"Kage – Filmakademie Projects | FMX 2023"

My name is Matt Schaurig. I'm the director and VFX supervisor of the short film project Kage, which is Japanese for shadow. Kage is my VFX diploma project here at Animation Institute of Film Academy Baden-Württemberg, and I'm very excited to give you a sneak peek into our current state of the project. We just wrapped shooting and are starting with post-production.
One, two, three, four!
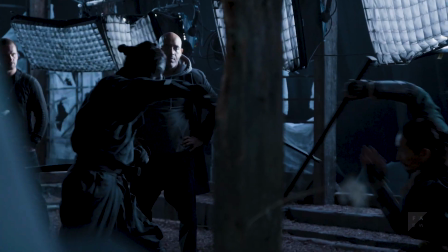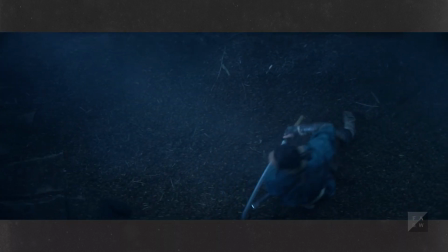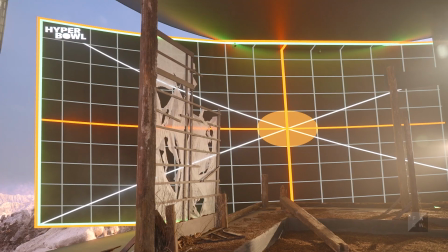Growing up with karate, I always wanted to do a martial arts film. And like many of us, I'm also quite familiar with the concept of fighting against yourself or experiencing an inner conflict. We tell the story of a young samurai training on a remote mountaintop in midst of a ruined feudal dojo.
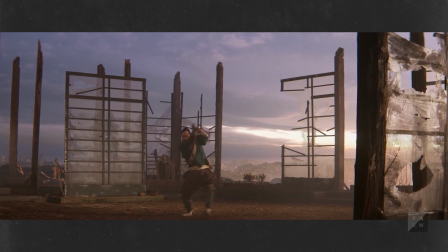(1:19)
Failing to find balance, he won't stop pushing himself until,
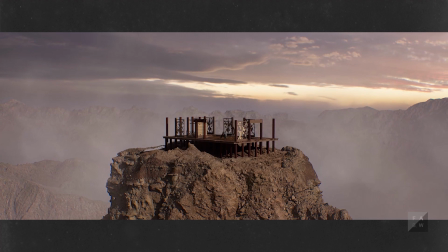(1:25)
when losing his temper, he attacks his own shadow.
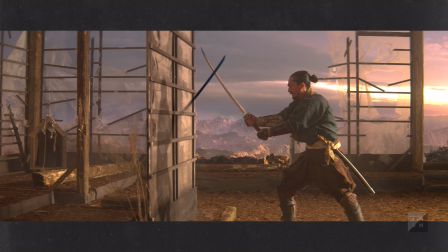(1:29)
But to his surprise, his shadow fights back and draws Taka into a vicious fight he cannot win. To avoid ending up with a way bigger VFX workload that we can handle in post,
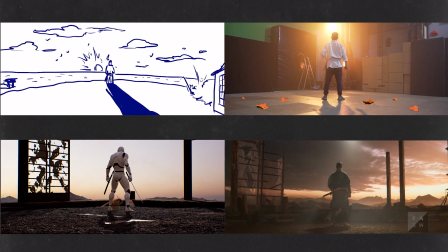(1:42)
we did a precise planning and quite directly went from script over beatmatic,
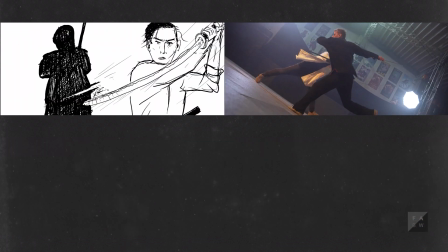(1:49)
animatic and previous to the final film.
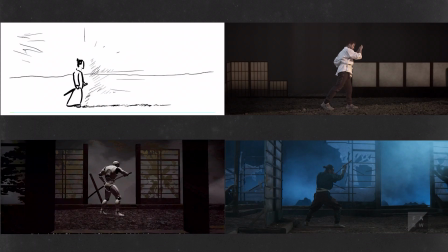(1:54)
Doing this, we went through countless iterations to be able to tell this story in this short format,
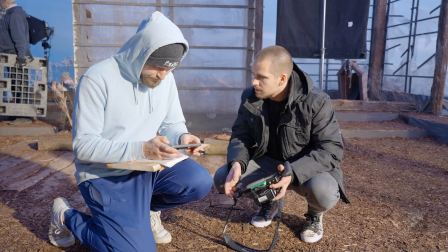(2:01)
which was quite challenging, but including my editor Bastian Farahdisch early in the development process was very helpful.
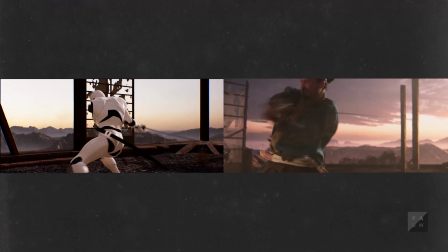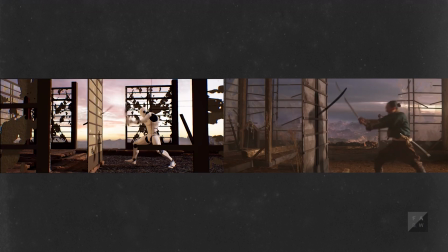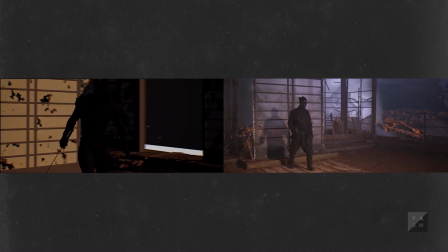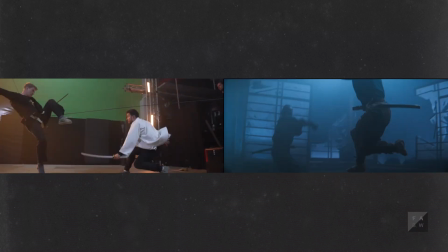Taka is a ronin, a lone wandering samurai in his mid-20s and although we want to have a authentic depiction of a samurai, we wanted him to feel relatable for today's audience.
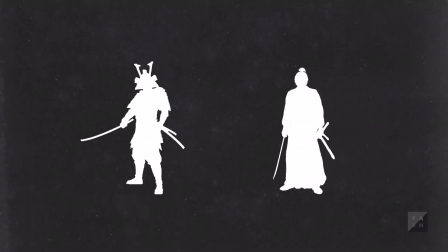(2:44)
There are two very common images from samurai pop culture but we wanted to share an authentic Sengoku depiction and went into research.
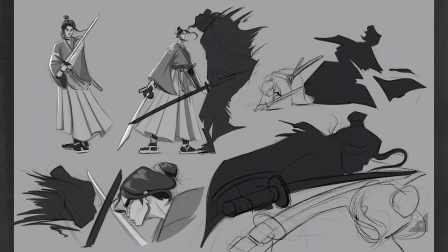(2:53)
Kristina Narada did the first concept arts for Taka and Krishna
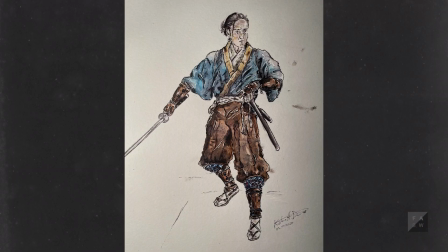(2:58)
Damat went into costume design research and designed an authentic Sengoku costume.
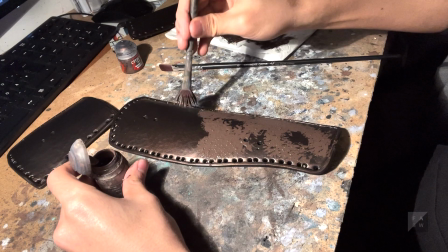(3:04)
Taka's costume is based on a Sengoku period typical silhouette of a lightly armored samurai of lower rank.
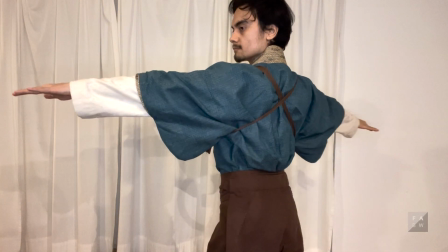(3:11)
It fits the military fashion of compact forms which also were popular in the higher samurai classes.
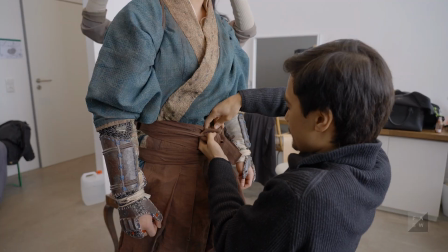(3:18)
All elements of the costume have been carefully designed to fit the set design and color theme,
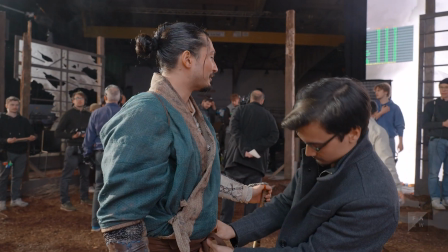(3:25)
continuously being aged and keep historical authenticity throughout the film. A big challenge was the antagonist, Taka's shadow, bringing him into three-dimensional space without losing the feeling of a shadow.
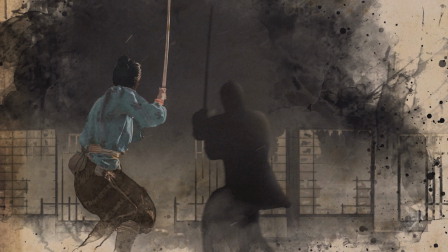(3:41)
Early on it was clear that we did not want to make this a creature VFX project.
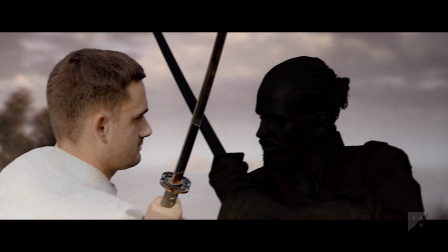(3:46)
So we tried to find a hybrid solution where we create a practical foundation to polish it with VFX.
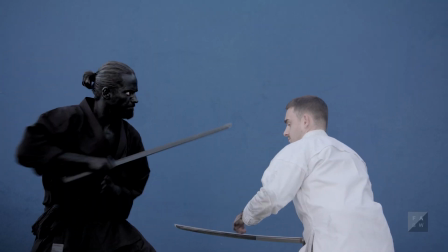(3:53)
We did many different body painting and morph suit VFX tests and went with using Nuke's copycat AI rotoscoping tool.
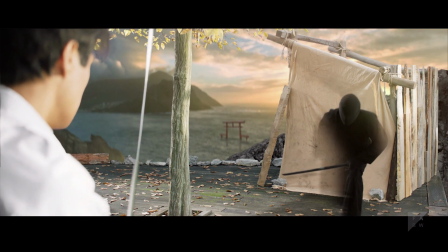(4:01)
Since the morph suit really changed the skull and face shape of the character, it seemed to be unusable for the head.